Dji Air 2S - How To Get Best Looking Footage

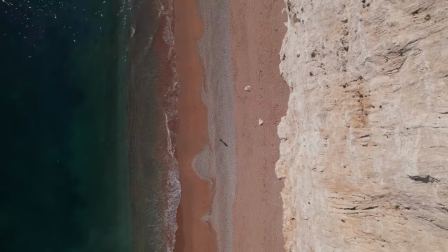Hi everybody! I'll give you some tips how to get the best looking footage out of your DJI Air 2S drone.
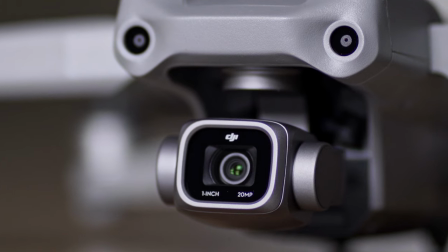Here we go! 20 megapixel 1-inch sensor on new DJI Air 2S delivers impressive quality in both video and photo.
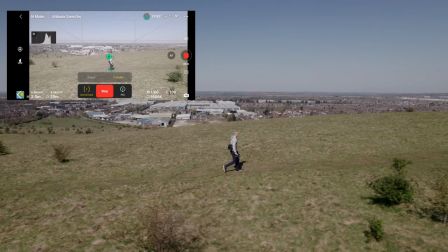I love this drone. Its smart flying modes safely features and great camera makes my filming process so much easier.
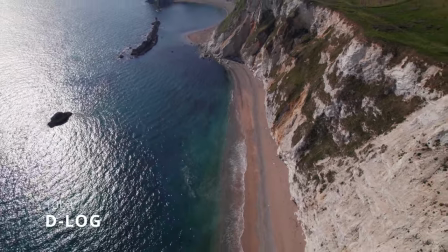So what makes this drone so special? It's 10-bit D-Log video that has higher dynamic range and gives you so much more room when it comes to color grading.
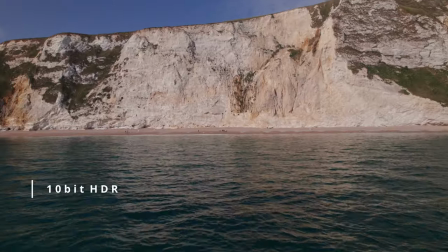It can also shoot 10 bit in HDR and 8 bit in normal mode.
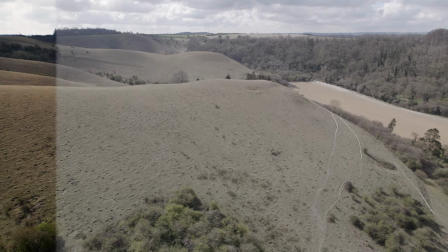But D-Lock is my profile to go so if you plan to color grade your footage this one is for you.
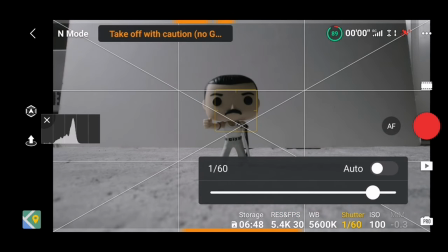There are a few things that you have to keep in mind to ensure you get the best footage quality of your drone.
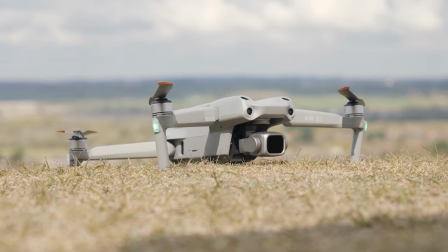So shoot with manual settings. One thing you don't want is to change of exposure and color shift in the middle of your shot.
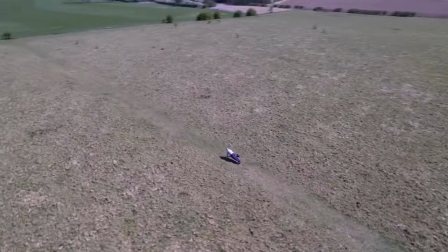This is what happens when you leave your settings to auto. This will easily ruin your footage. Manual settings you have to adjust. White balance.
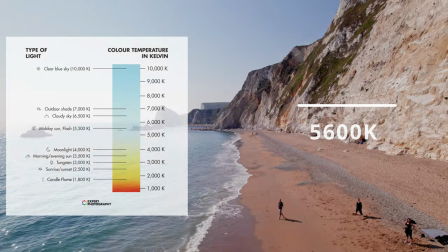Depending on the lighting conditions for example 5600 is correct white balance for the most of the daytime when it's sunny and little bit cloudy.
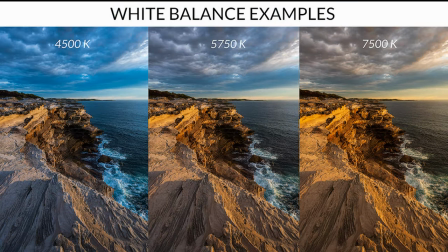For most overcast day you might even set it a little bit higher to warm up your footage.
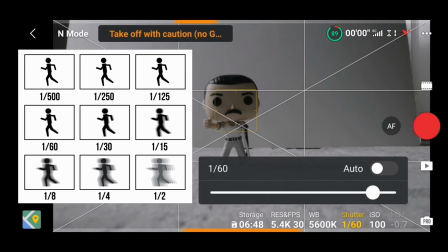Next is shutter speed. As a rule of thumb it should be approximately double the number of the frames per second you are recording.
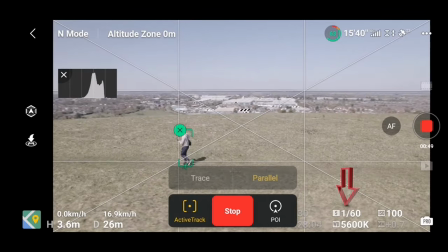In this example I shoot 30 frames per second so it should be 1 to 60 to preserve natural motion blur.
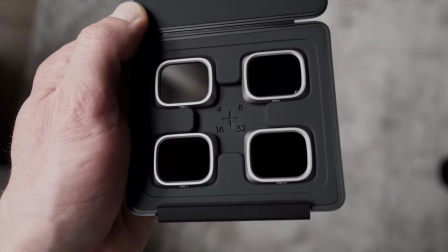This is the time when the ND filters come handy. Without your footage would be simply overexposed.
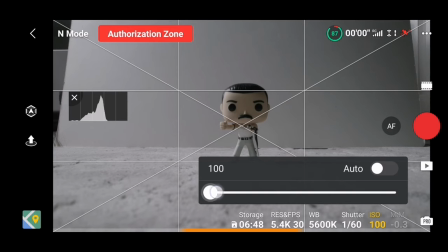The last setting is ISO. Try to maintain it as low as possible without underexposing your footage.
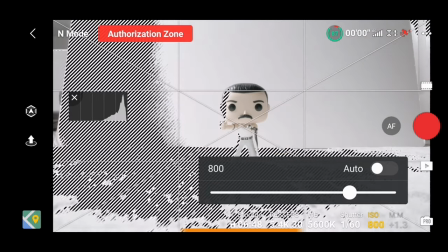You can also use zebra stripes that will help you properly expose your subject and see what's in your footage is overexposed.
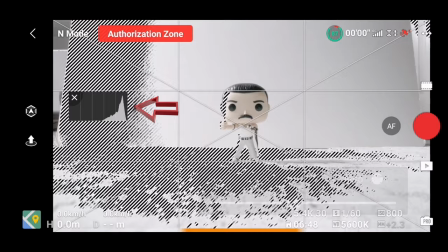You can also use histogram to help you expose your scene. When it comes to control don't forget to allow upward gimbal rotation.
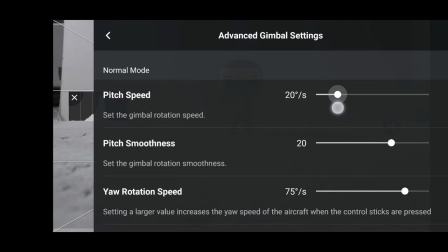In advanced gimbal settings you can also change pitch speed and pitch smoothness.
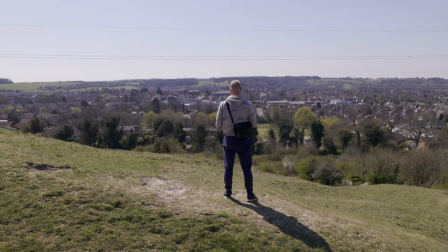I found that pitch speed set up 15 and pitch smoothness set up 20 will give you smooth gimbal movements.
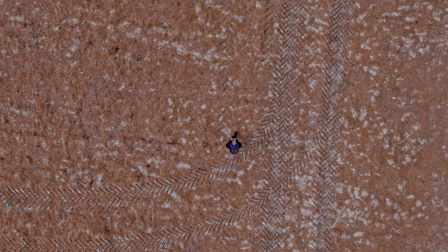Now go out and fly, check these settings and practice your flying. Try to avoid making fast and jerky drone movements.
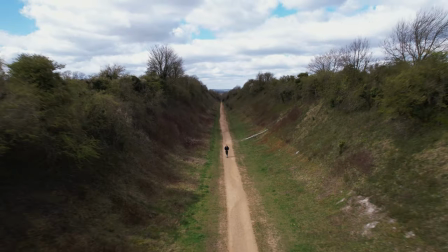Remember, practice makes better. In next video we'll check automatic flying modes.
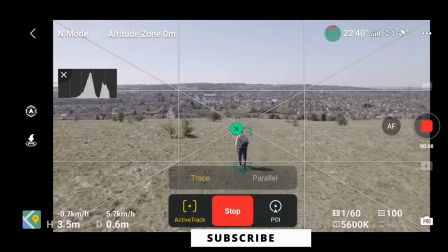Thanks for watching and don't forget to subscribe. See ya!